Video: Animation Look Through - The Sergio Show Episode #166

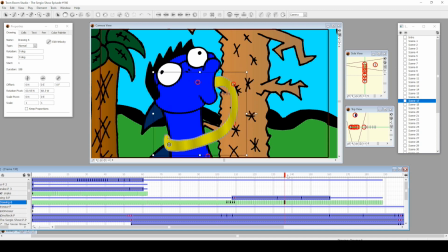637s
and i cycle this one yeah to make it look like because how do i make this like this long snake and me slurping it and we can look like it's it's going through to the end
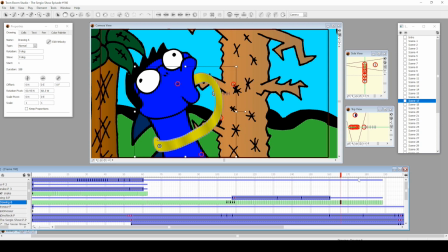648s
i think uh i cycled this part to have a little bit of like like like vibration to it to make it look like it's coming in before the tail came in and you can see oh there's
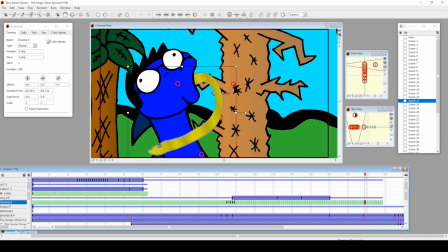663s
the end but then tail comes in so i'm at the end of that snake spaghetti no yeah that was a nice shot this is a nice little oh let's see
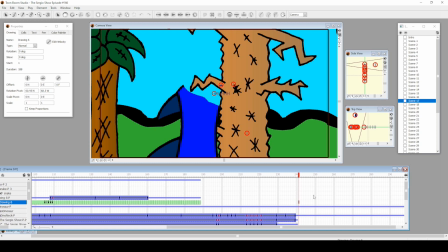681s
oh this is familiar i guess i think maybe i had to edit that in that burp i don't remember it's been a while. That's why the end looks like that. And maybe when I export it, I cut that out as footage. It could be it. That's why the ending looks like this. Yeah.
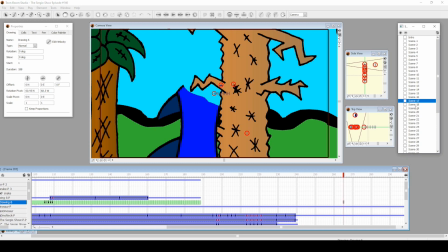Yeah, I haven't seen this episode in a while. I did commentary for it if you want to check it out for season, what is this, 17?
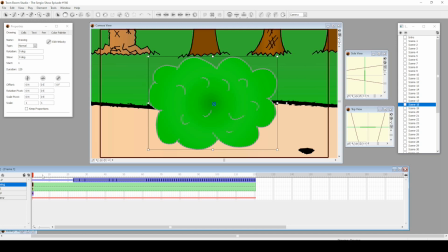712s
17. Alright. There's a bush. Just one drawing of a bush and I just did some keyframes of it wobbling around.
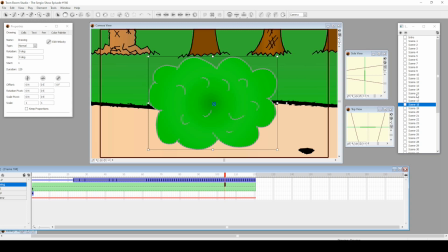728s
and then you have nothing oh
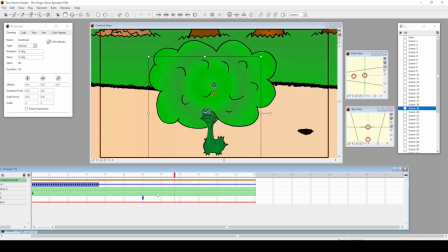733s
this little character like i said earlier i know this it looks like it was animated out of order since you see here and stuff but that's sometimes how i work especially when i work on it fast and we're back to this i was like i gotcha i
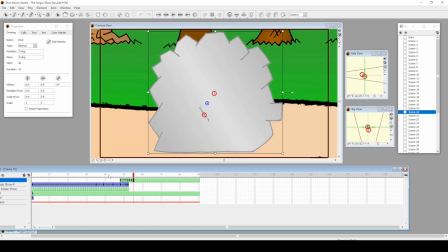747s
gotcha crushed by a rock
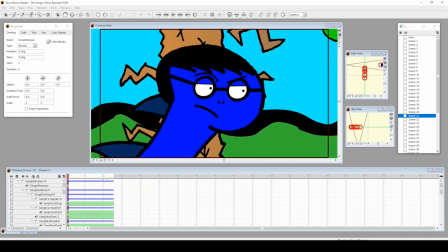759s
another reaction shot
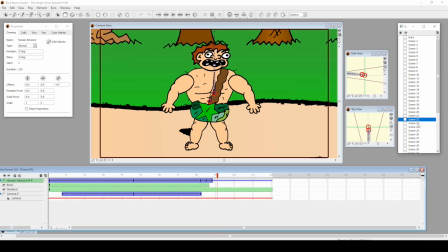771s
Ahuman now he's adept to his environment if you understand my lore storyline of this character again he's like what
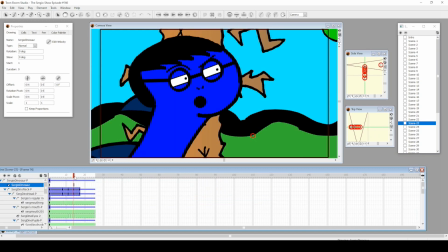781s
uh oh this was again a specific shot because I never really gave him eyelids I barely maybe I did when he blinked you know
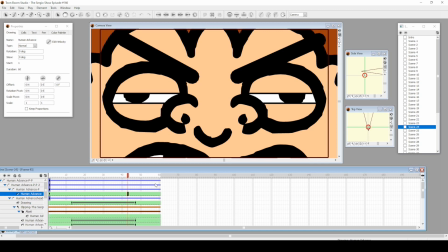797s
but for a shot when it shots like this that's like oh I'm airing my eyes to show
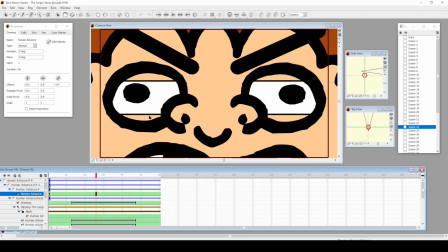801s
I mean business I did have to give him let's see yeah his own eyebrows to go from here to here there you go
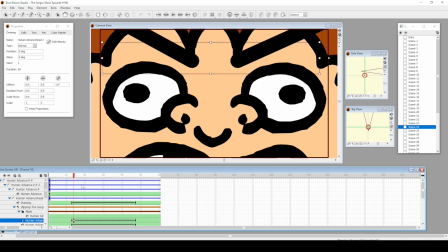811s
and this is also for the eyelids you know the top eyelid by him I'm gonna get you you made me mad
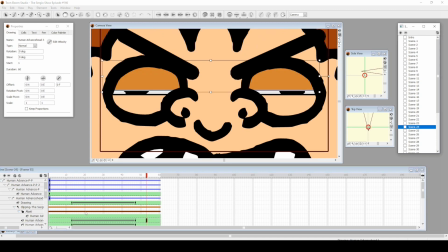he jumps
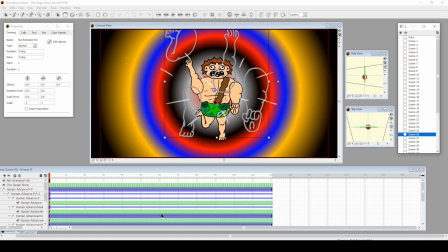829s
again this is also another thing where i'm like okay he's charging forward but i don't know how to set this up so i okay how do i draw the perspective and you see here are the his body parts of like i'm trying to go after it this got deleted this one was fine
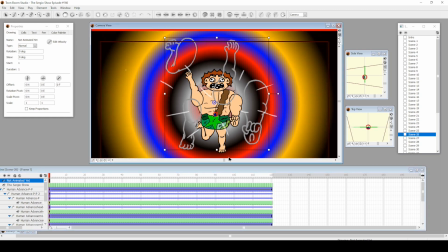844s
yeah the arm here to here so yeah i took that copy and paste it again you're not supposed to see this just for me and i checked it off so yeah I think it did a good job making it's coming right at you
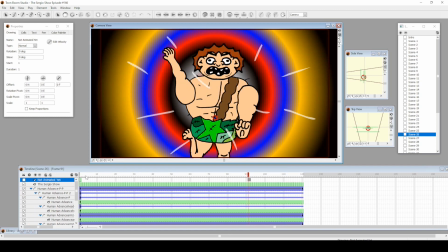860s
come oh no
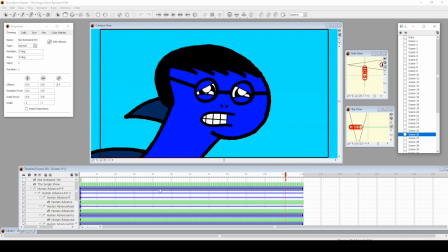865s
this is another reaction shot professor Sergio Wow where reactionary and it's
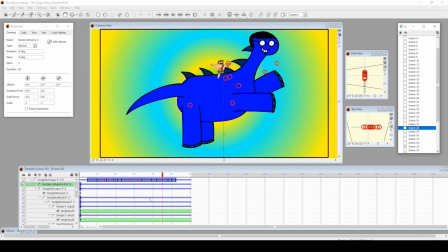872s
their buddies their buddies and